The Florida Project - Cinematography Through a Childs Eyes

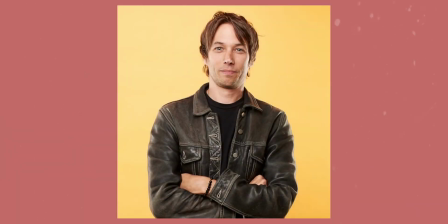0:06 Sean Baker is one of the most original filmmakers working today and alongside The Florida Project,
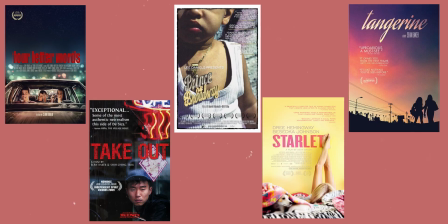0:12 he has also directed several other films including the critically acclaimed Tangerine, which he also shot, as well as Starlet.
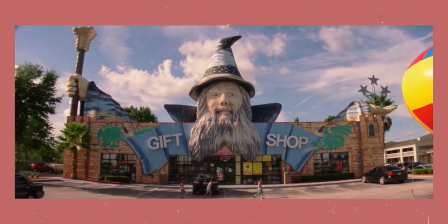0:21 The Florida Project has been his biggest film so far and today I'll talk about the cinematography behind it.
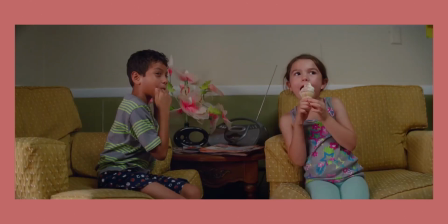0:28 I'm also planning to make a How Sean Baker shoots a scene video soon, so stay tuned.
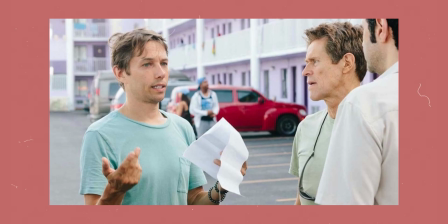0:33 Today I'll go over the preparation of the Florida project, as well as break down a few shots and talk about the equipment that they use to achieve the look.
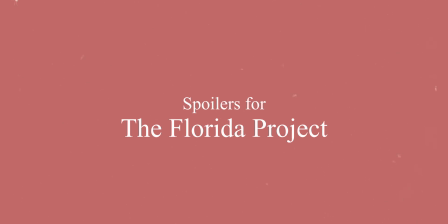In an interview about the film, Alexis Abe, the cinematographer,
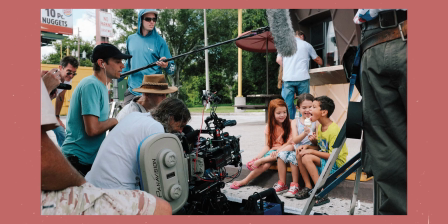0:52 said that he loves to work with natural light, and because the majority of the film was set outside, it allowed him to do so.
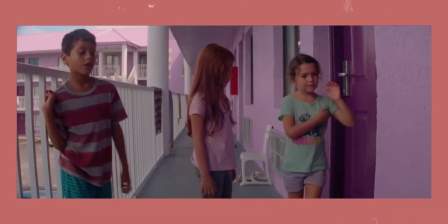0:59 They then used the colours of the environment and costumes to create the colour palette of the film, the main colour used being purple,
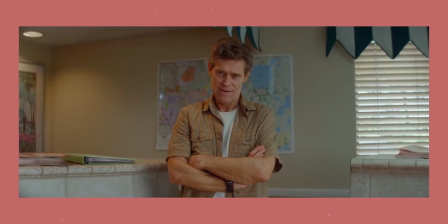1:05 which often represents fun and youthfulness, creating a feeling that everything is fine.
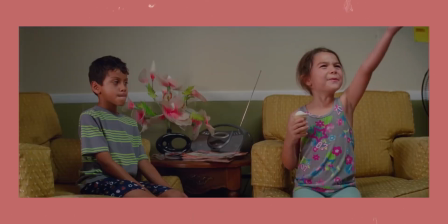1:10 In contrast, the motel depicts a very dark and rough reality for the characters,
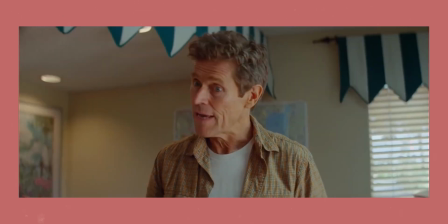1:15 but Baker's use of colour juxtaposes that and lets us think that everything is much better than it actually is. Before starting production on the Florida Project, Baker and Zabe made a short film for Kenzo titled Snowbird,
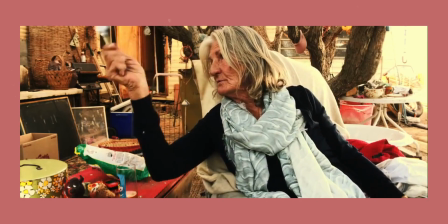1:27 which they shot completely on the iPhone and allowed them to work together before the feature.
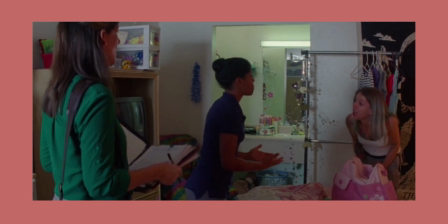1:32 When watching, you notice that a lot of the film is shot quite low to the ground and often using low angles when the kids are talking to the adults.
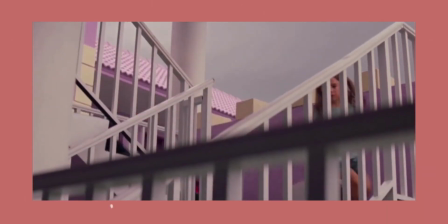1:39 This is one of the techniques that Baker and Zabe used to create separation between the adult and child worlds.
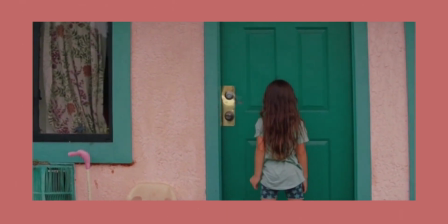1:45 There are even scenes in which Hayley is photographed using a low angle as to say that she is also acting childish,
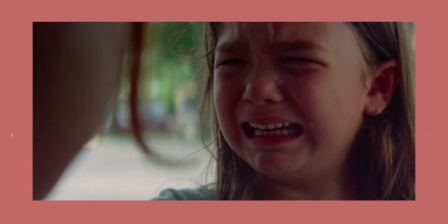1:52 whereas all of the adults in the film are shot at eye level. An example of them shooting lower to the ground is this shot where we see Hayley and Mune eating.
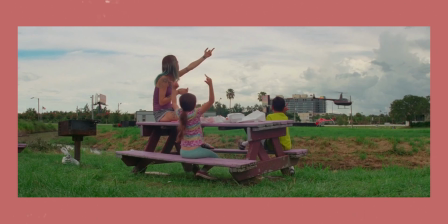2:05 We are at eye level, but from Mune's point of view, it lets us see the world from her perspective, which also explains the very vibrant colours from the grass to the sky.
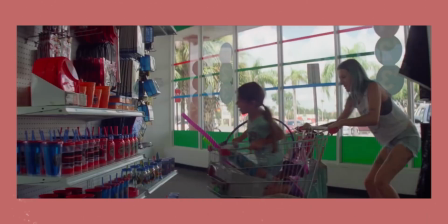2:15 We are also kept at eye level whilst we know as we're walking with Hayley.
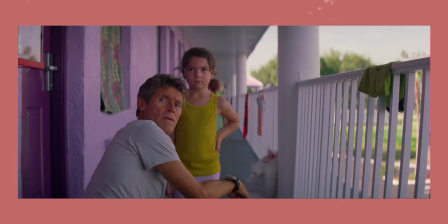2:18 Another thing to note is the fact that they rarely use high angles when shooting the kids, as this is a film surrounding their reality. This frame is an example of that, in the fact that we are kept at eye level and Defoe has been brought down to her, instead of us being brought up to his.
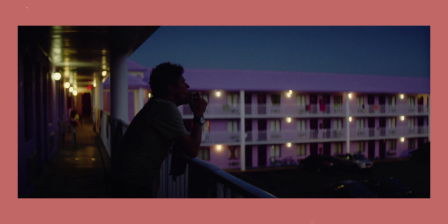2:34 This simple shot showing Defoe on the balcony creates a very relaxed mood. We have the Just Gone sunset creating a deep blue in the sky that contrasts the purple of the motel, the leading lines showing the rest of the hallway, and a collected character.
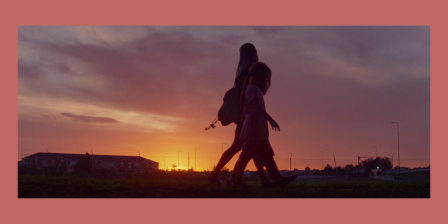2:48 I can't not mention the incredible sunsets throughout the film, and they do also play a part in making the audience feel something. Much like the use of colour in the motel, the sunsets create a very dreamlike feel, making us feel as though not everything is as bad as it seems.
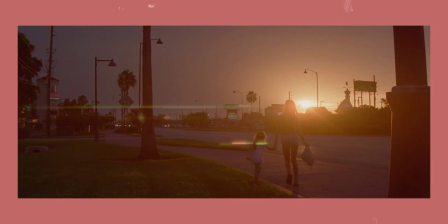3:03 The bright and warming colours make it appear to be inviting, even though we know it not to be.
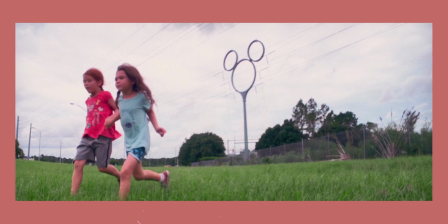3:08 The final scene of the film shows Mune and Jan C running through Disneyland, again we are kept low to the ground and in a low angle looking up at the characters.
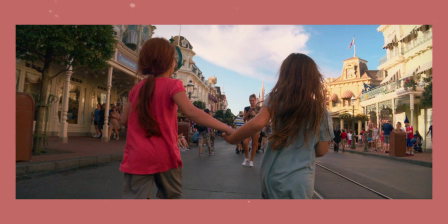3:17 We stay close to them until the very end where they run off into the crowd,
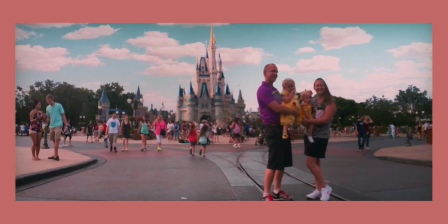3:21 leaving us with a wide shot of the Disney castle and then cutting to black, showing us that even if it is only for a few minutes, Mune is free from her parents.
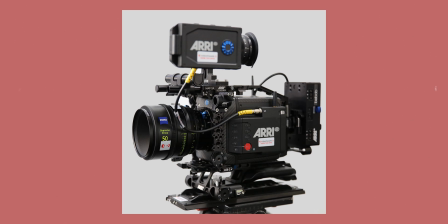3:36 They shot the film on the Arri Alexa Mini for the night scenes and Panavision Panaflex
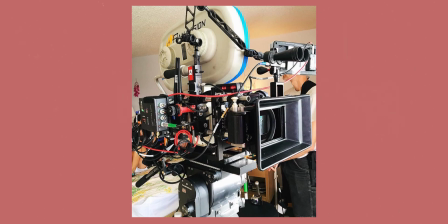3:41 Millennium XL2 for the day scenes using Panavision's E-Series glass.
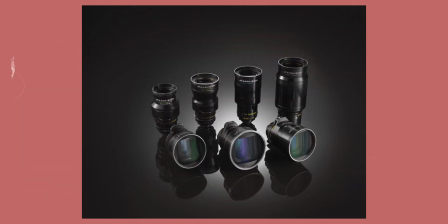3:46 However, Baker shot the last scene on the iPhone 6s using an anamorphic adapter. The E-Series lenses are the ideal A-camera set as they have a wide range of focal lengths and deliver a sharpness that is not too clinical.
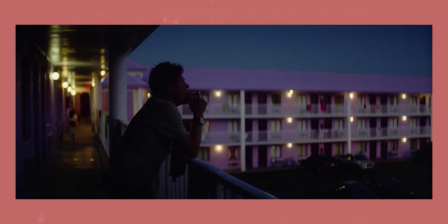3:59 They opted to use the Alexa Mini for the night exteriors as 35 was giving them a very seedy and bleak look, the opposite of the rest of the film.
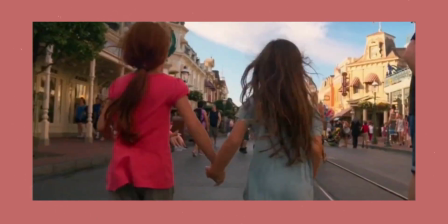4:08 Whereas with the iPhone, they had no choice but to use it, as they needed to go into Disney World undercover.